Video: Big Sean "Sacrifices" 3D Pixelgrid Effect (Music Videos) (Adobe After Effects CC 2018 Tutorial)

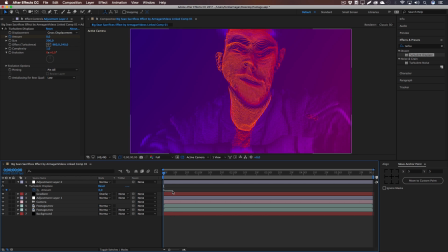[11:29]
Let's actually drag that zero keyframe a few frames to the right and at the beginning we're going to start with 50 or even more. let's crank it up like let's see yeah 90 should do well right here and it fades out to the zero percentage so let's copy these two keyframes control c
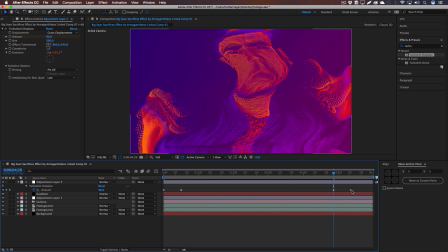[11:48]
and control v and make sure to turn them around so that at the end it fades out to zero to 90 again so that it actually starts with displacement and ends with displacement this will create a perfect loop for your premiere pro footage so that you can cut it perfectly within your footage
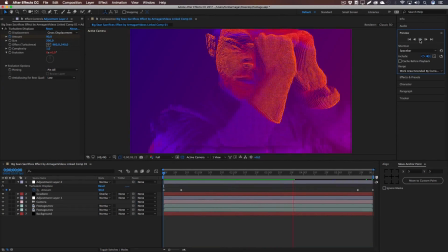[12:06]
and if we now do a quick RAM preview you can see that it works perfectly fine yep the effect is there and you can see because of the displacement it looks like it's one continuous gif and
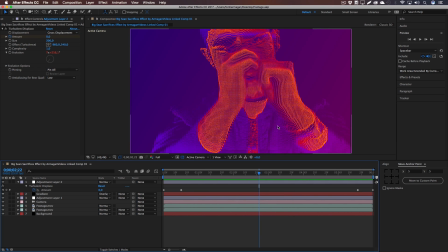[12:21]
yep let's save this project close up after effects the effect is done and if you now
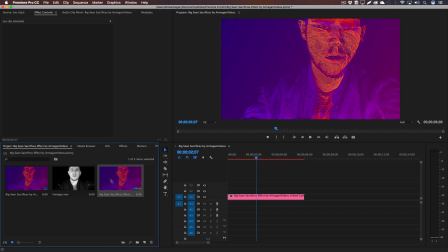[12:27]
go back to Premiere you can see it refreshed your footage automatically and the effect is in there already and it's not even lagging and the only thing that we have to add now i would do this in premiere because i would not want to cut off footage in after effects is the letterbox
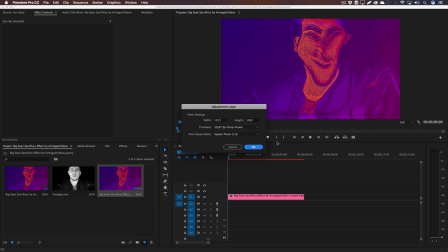[12:43]
bars as you can see there's also some weird lines going on in our footage right there so they match perfectly and i'm just going to create a new adjustment layer
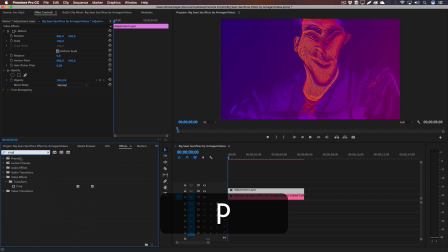[12:51]
make it the size of our footage go to effects type in crop drag this crop effect onto our adjustment layer and we're going to give it 10% for the top and 10% for the bottom and there we go
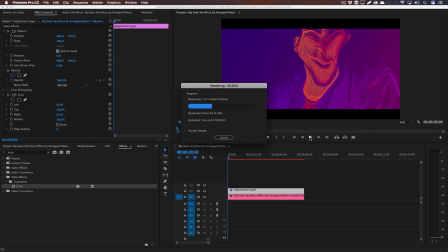[13:05]
hd bars as some people call them and if you now press enter and do a quick preview of that footage or render a preview you can see that everything looks perfect and we're done with this
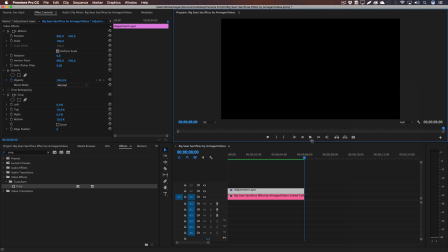[13:17]
effect i hope you really enjoyed this tutorial guys make sure to leave a comment like and subscribe and suggest me some more tutorials on facebook regarding music
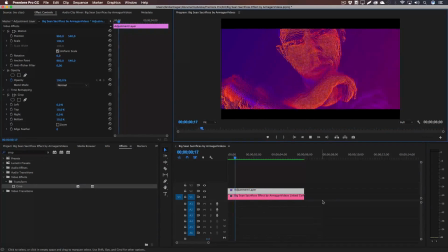[13:23]
videos or anything that you like make sure to enable the bell so you get a notification if i upload a video until the next time armagan
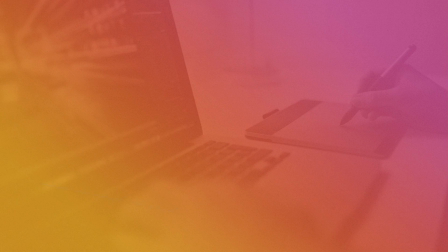[13:30]
videos